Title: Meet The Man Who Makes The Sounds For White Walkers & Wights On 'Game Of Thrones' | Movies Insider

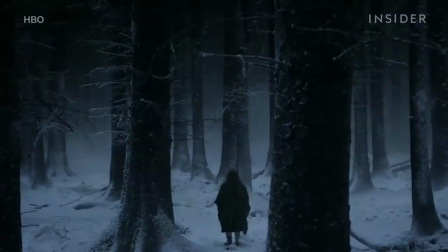When Kimmel first started working on the show, they were making sound for just a handful of them.
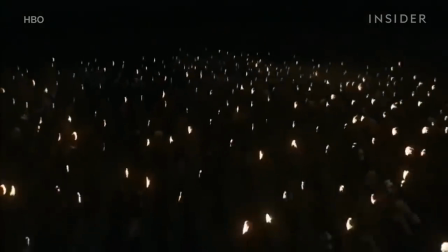On the other hand, the Battle of Winterfell saw the North face off against an army of thousands of Whites and White Walkers.
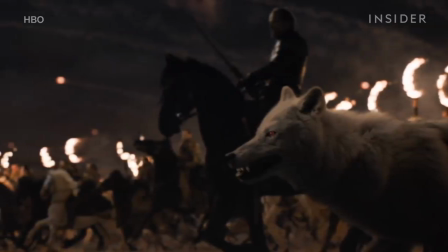During this battle, they were dealing with hundreds of different sounds at once.
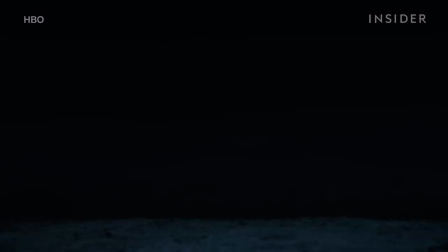One of the biggest challenges was capturing sound that really gave the audience the feel of the scope of this army.
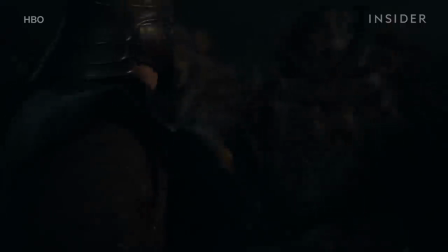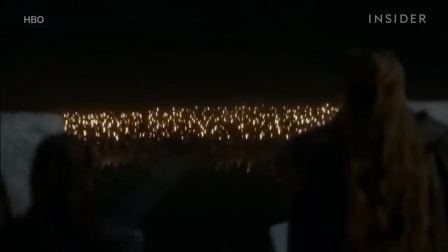As the North's army waited for the undead to approach,
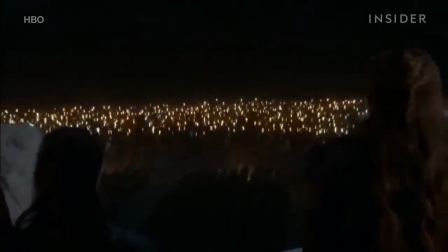it had to be very quiet at first and then get progressively louder as they crept closer and closer to the city's walls.
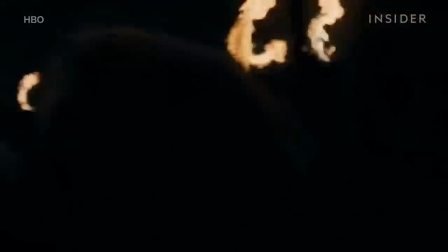You had to get as big as you can for that first wave so it just feels huge but what was tricky in the shot was that first wave hits and then you get to a reaction shot of the other part of the army and then there's a second wave that comes in so if you go too big on the first wave you don't feel the second wave so you had to find a way to feel big but still have room to get even bigger.
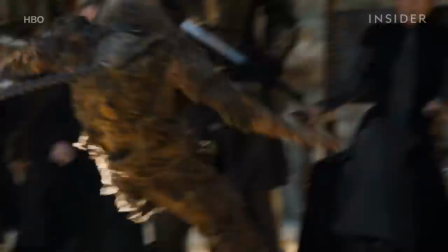But surprisingly the hardest moments for Kimmel and his team came not when dealing with armies, but when dealing with a single white on screen.
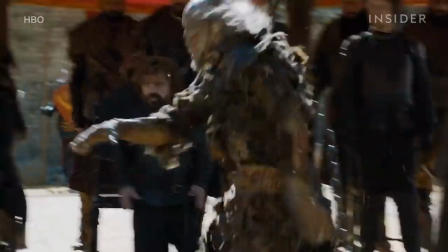Back to that scene where John brings a white into King's Landing. Usually when these whites are going, there's a lot of stuff to hide behind.
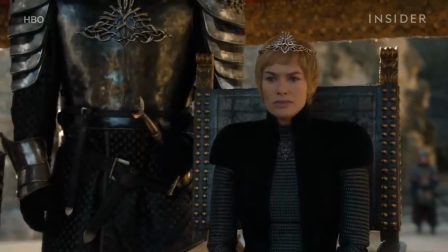There's other battle things, and so it's not as out in the open, so you can kind of do more with it and get away with little cheats, but this thing was on its own.
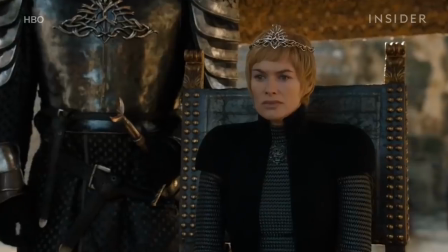It needed to be scary.
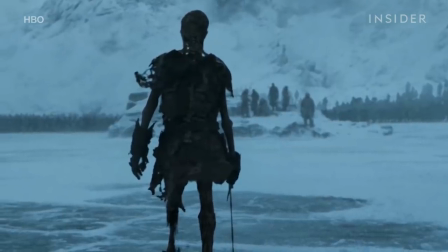The thing that made the Whites and White Walkers truly terrifying throughout their run wasn't just the sounds they made, but also the ones they didn't make.
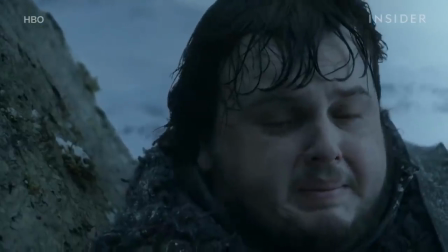In an early appearance in season two, you can hear a White Walker speak in scroff, their native tongue.
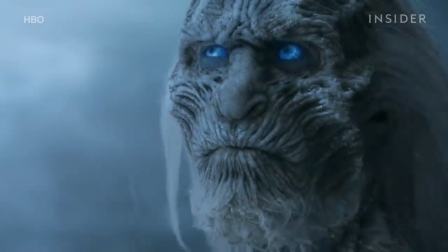This was then abandoned in later appearances.
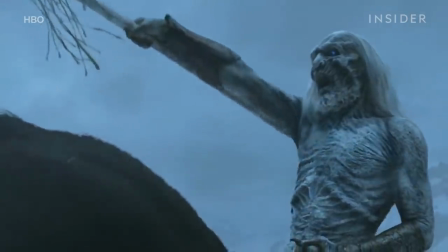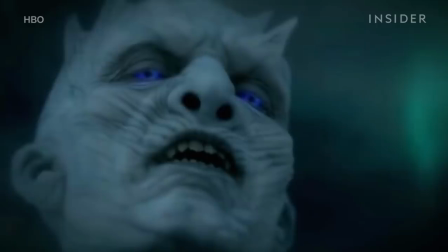Kimmel also pointed out that in early appearances, the Night King would open his mouth and show his teeth. I think they just found him more intimidating to just be there with a straight look on his face. He's just standing there confident.
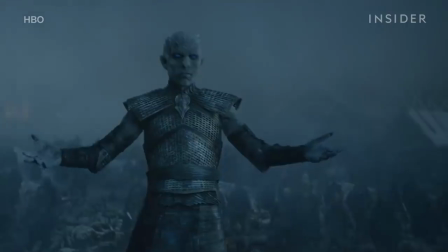You know, you don't know what what he's gonna do or what he's capable of. Sometimes, no sound is the scariest sound of all.